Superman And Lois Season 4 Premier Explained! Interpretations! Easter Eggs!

Okay, hello guys. We are back with another analyzing a TV show video. First thing I want to say, it might look a little orange, me. That'll just be me, don't worry. I'll have most of the time the actual footage of the episodes, which is pretty cool footage. Won't be orange, don't worry, guys. But I'm gonna start doing these more often again. But anyone who is in here for the TV show, which is actually why you are here. So I don't know, but if you choose to stay around, I do also play video games on the channel, just as an FYI. In the past, I did more of these TV analyzing videos and gaming. But anyone who wants to commit to the channel and subscribe, I want you to know that I will be doing these TV show videos more often if that's more what you're into than the gaming.
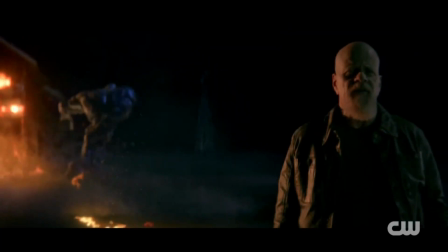(0:58)
But I will be doing both if you're here for the gaming as well. But anyways, that's not why we're here.
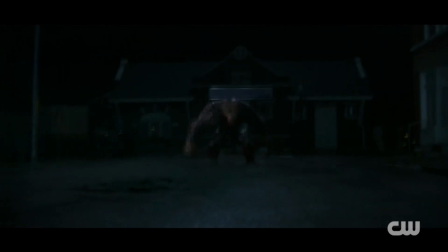(1:05)
You were probably here for the insane 2-hour premiere that just happened tonight.
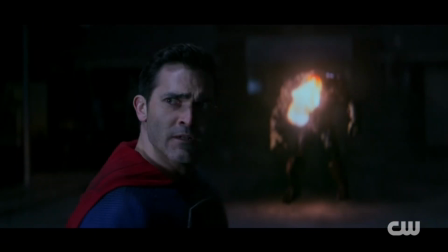(1:12)
I don't really know where to start with the epic 2 hours, but I guess the beginning is a good place.
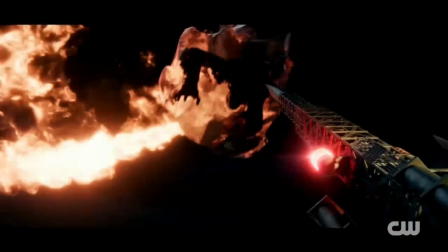(1:18)
We start with a recap that goes seamlessly into the episode.
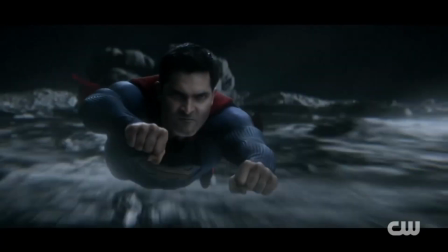(1:23)
Like we were recapping the end of last season,
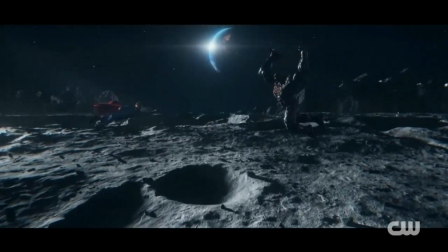(1:27)
and it transitioned from Superman and Doomsday charging at each other in the recap directly into the start of the season.
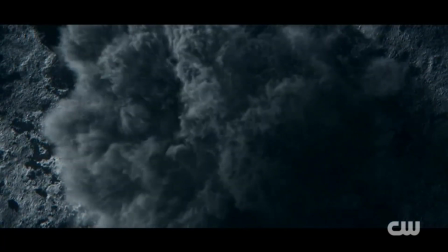(1:33)
Like that already hyped me up.
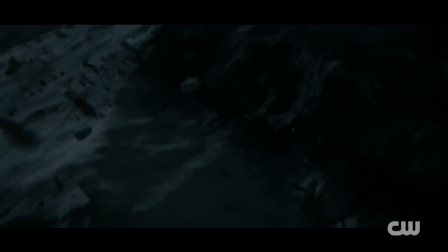(1:36)
I expected a fight to start the season, but we actually just got the smash from Doomsday that leads into an
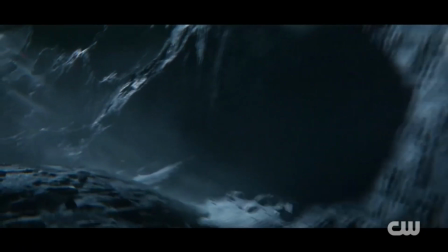(1:43)
amazingly directed shot through the newly made craters on the moon to Superman's torn up cape.
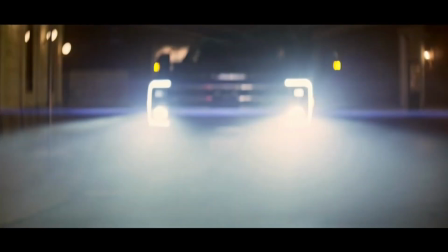(1:51)
Then we get the entrance of Lex Luthor for the season. The car pulls up, he steps out, and you can hear that first part of his theme. And you know it's him before he even shows his face.
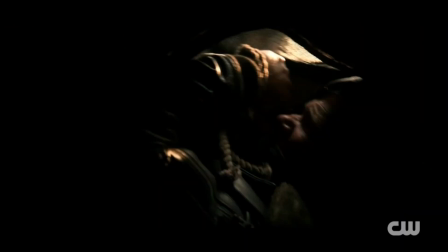(2:08)
We then go to another directing choice that put a smile on my face, but I mean, I was already smiling a lot after the opening. But we see Gramps. Lois's dad, General Lane, in the flesh.
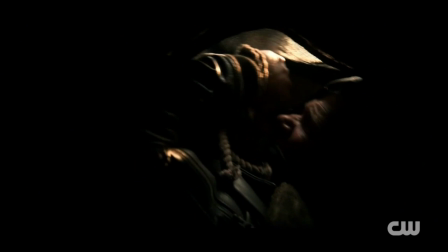(2:23)
But anyways, the directing I liked was the fact that the camera was in the bag he was held in, and the lighting continued to go out and gave the audience the same claustrophobic feeling as him. By the way, if you don't know why I'm excited to see General Lane in the flesh,
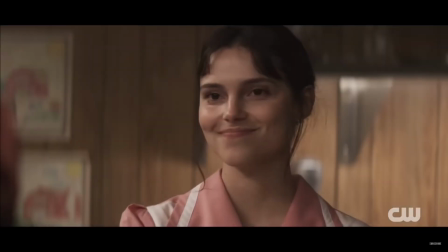(2:40)
it's because once it was announced that there were budget cuts for this season, it sounded like they were just gonna kill General Lane off.
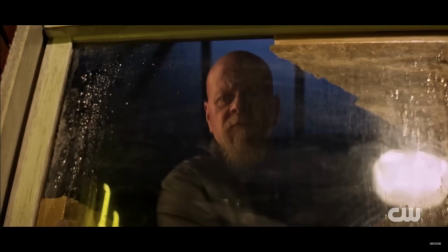(2:49)
Off screen, and he wouldn't return, but he did.
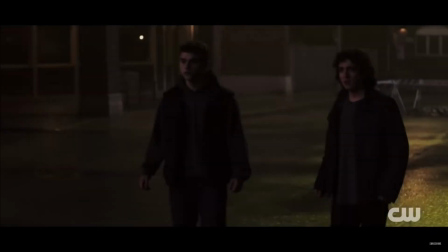(2:53)
I was actually more scared for his life than anyone ever on this entire show
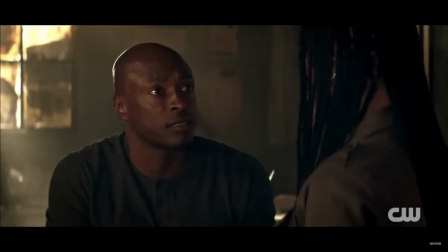(3:00)
through this episode because I still wasn't sure if his actor was staying. For those of you who stayed long enough on the channel, you know I have an extra soft spot for Gramps.
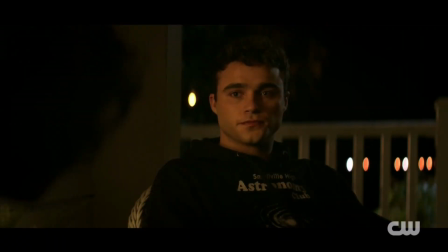(3:13)
But anyways, we see poor Gramps captured and get a heartfelt conversation between Jonathan and Jordan.
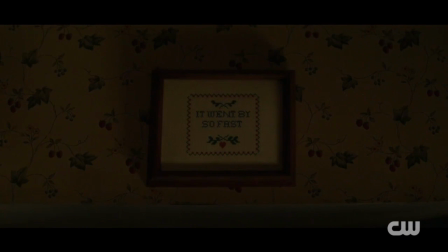(3:22)
Lois sees a little sewed sign thingy that says it went by so fast, which for some reason gave me chills. Like out of nowhere. I guess it applied to the show for me and how fast the show's gone by and got me a little sad that it's ending.
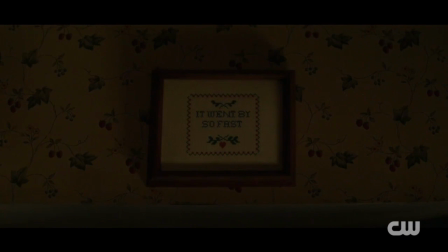(3:39)
But anyways, we see our first flashback for the episode, which is the first of many, where Clark has just told Lois his secret and she wants to go up in the bedroom and.
I'll turn the Cal Ripken around so he's not watching.
Then we go back to the moon!
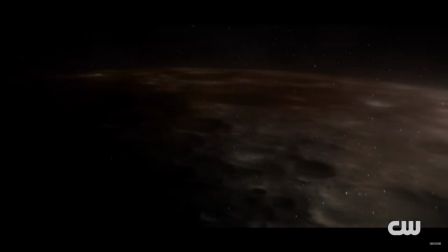(3:57)
Sorry, I got excited again. But this show does that a lot.
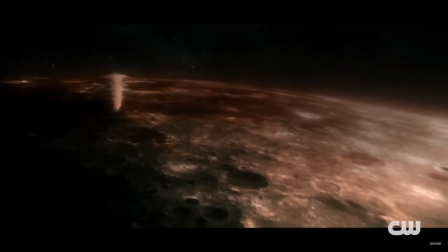(4:02)
Doomsday Superman fight is so insane for the budget. I loved it.
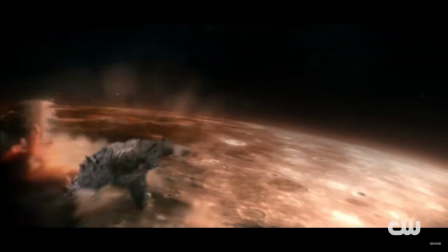(4:07)
I was definitely a little.